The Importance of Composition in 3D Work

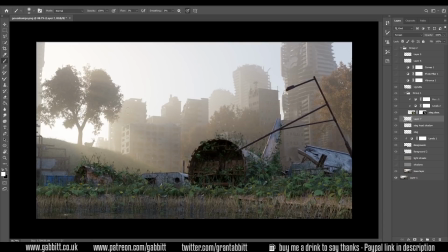(4:03)
And in the original image, so we've got very sort of even light from our HDRI here, not many shadows, and we've got a very strong light over here, which is a great idea, by the way, having a backlight focused on a focal point like this deer. Excellent thinking, and I want to make the most of that.
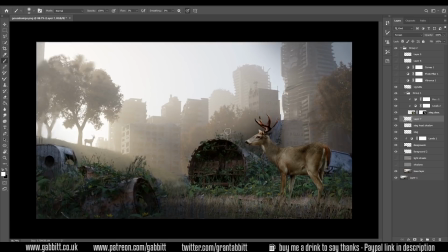(4:19)
We've even got some shafts of light coming through the tree. So over to my image, which is changed very slightly with some of the positioning of the objects and adding a focal point here. How can we therefore light this to give it a bit more depth and more points of interest?
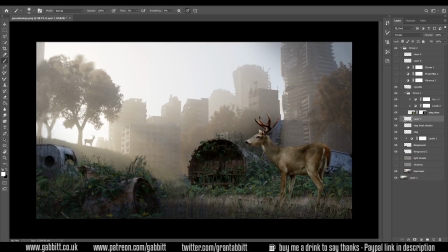(4:33)
Now remember that your eyes focus on the light areas. So with this image, we're most likely to look at this area here first and then this area second, which is all fine. I feel like there's a bit too much light at the top here, which is possibly drawing our eye.
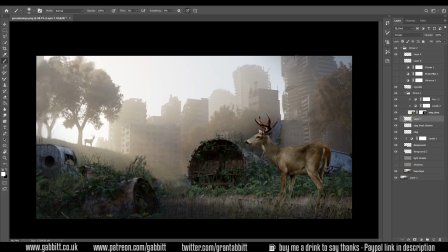(4:46)
So I did a simple crop and just brought the frame in slightly. Now let's build up some of the layers. We can see some shadows here. So the light's coming down from here and hitting the floor And obviously this is drawn over in Photoshop. How would you do that in Blender? Well, we want an extra light coming in here, but focus it.
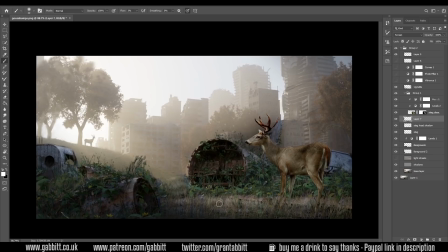(5:04)
So we want a spotlight on this sort of area. The other thing you can do is shine a spotlight through an object.
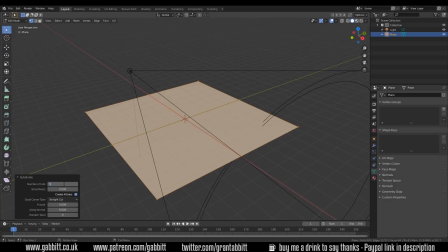(5:10)
So here you can see me adding a plane and a spotlight. Cut a few holes in your plane and then shine the spotlight through it.
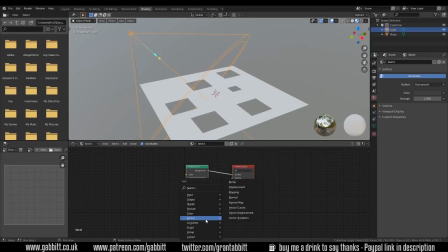(5:18)
I'm just using the principled volume shader into the world volume.
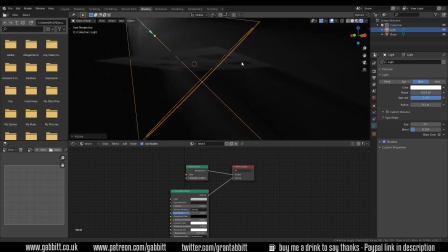(5:23)
Make sure your light is nice and bright, and you should be able to see those streaks of light coming through.
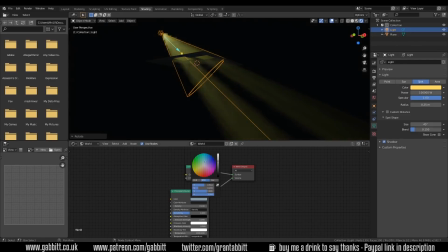(5:31)
And you can change the fog, or you can change the light color. That will help with these shafts of light.
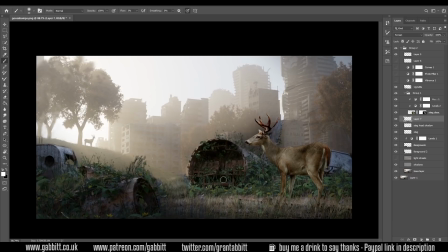(5:37)
So just have a plane with a few holes in that you shine the spotlight through, and it will get this dappled effect on the ground, which you can see here, and then create some light shafts as well. And I'm trying to focus these light shafts onto my focal area here. So the spotlight coming down from here, focusing onto our deer.
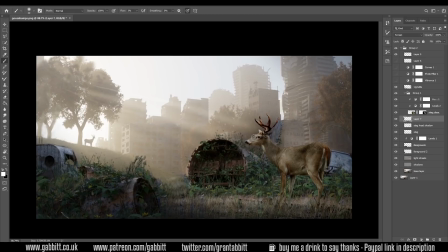(5:55)
You can fake this, maybe putting some slight lights just in front of the deer to make sure that certain areas are highlighted. And it's okay to do that sort of thing. Bring in extra lights where you need them. Just make sure they don't bounce onto other areas too much.
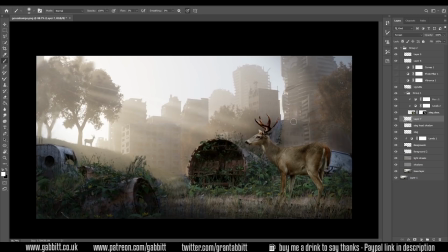(6:11)
So next I've done a slight sort of vignette around my frame, just painted in these areas a bit darker. So we would want the light coming from over here to avoid hitting these areas.
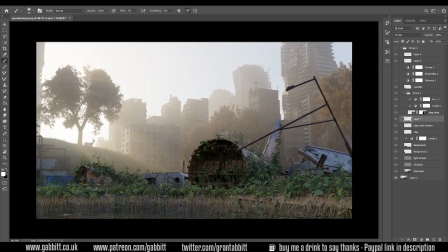(6:22)
Now that's easier said than done. If we go back to our original image, the HDRI in the background is obviously lighting these areas. And I would actually want to turn that HDRI down fairly low so I can bring out the areas that I want with extra lights rather than having it all filled in with one HDRI.
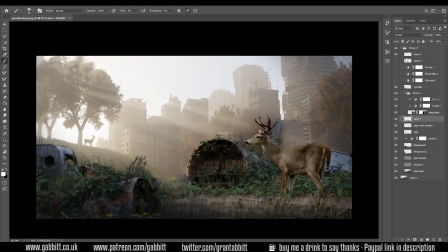(6:41)
So you can see that vignette there where I've just painted in a bit of darkness, so we'd avoid those areas with our extra lights that we add. So to sum up the lighting aspects, we want an extra strong light up here. We want to bring down our HDRI and hide the light away from these other areas.
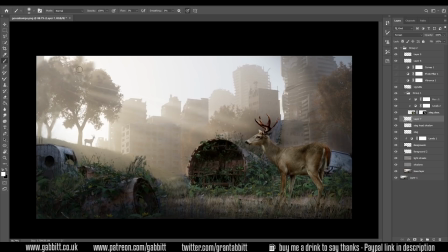(6:58)
Maybe have an extra light shining through what we call a cookie or flag. Those are the objects that we put in front of our light to create these light shafts, and we're adding a bit of depth. The last phase is to add contrast and color. In this case, I've added a bit of warmth, and that's just with a photo filter over the top.
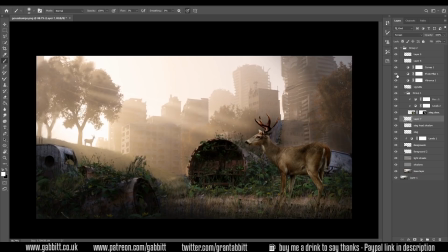(7:17)
And you can easily do that in any sort of composition program or in the Blender compositor, or you can put some color into your lights. The curves give it a fair bit of contrast, making the light bits slightly lighter and the dark bits slightly darker.
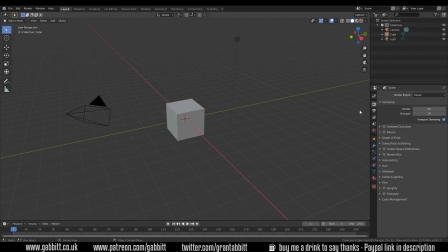(7:30)
And you can do that very easily in the render settings. Down to the color management, you should be on Filmic by default, and there's a look which is high contrast or medium contrast. If you're taking this into another program, then just keep it at medium contrast or none. That will give it its most dynamic range, and then you can add the contrast in those other programs.
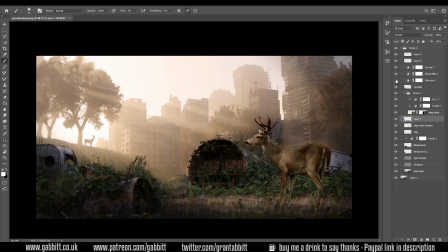(7:50)
The vibrancy is giving it a very tiny bit of color, but you can hardly notice the difference. Lots of these changes should be small and subtle and build up slowly. This is possibly a bit over the top, and there's further I would want to go if this was my piece.
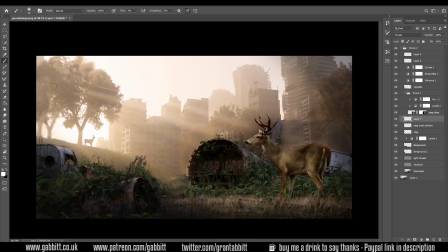(8:04)
And I would focus my efforts on trying to get this focal element popping out of the frame by using these extra lights in here, so we've got a great point of interest.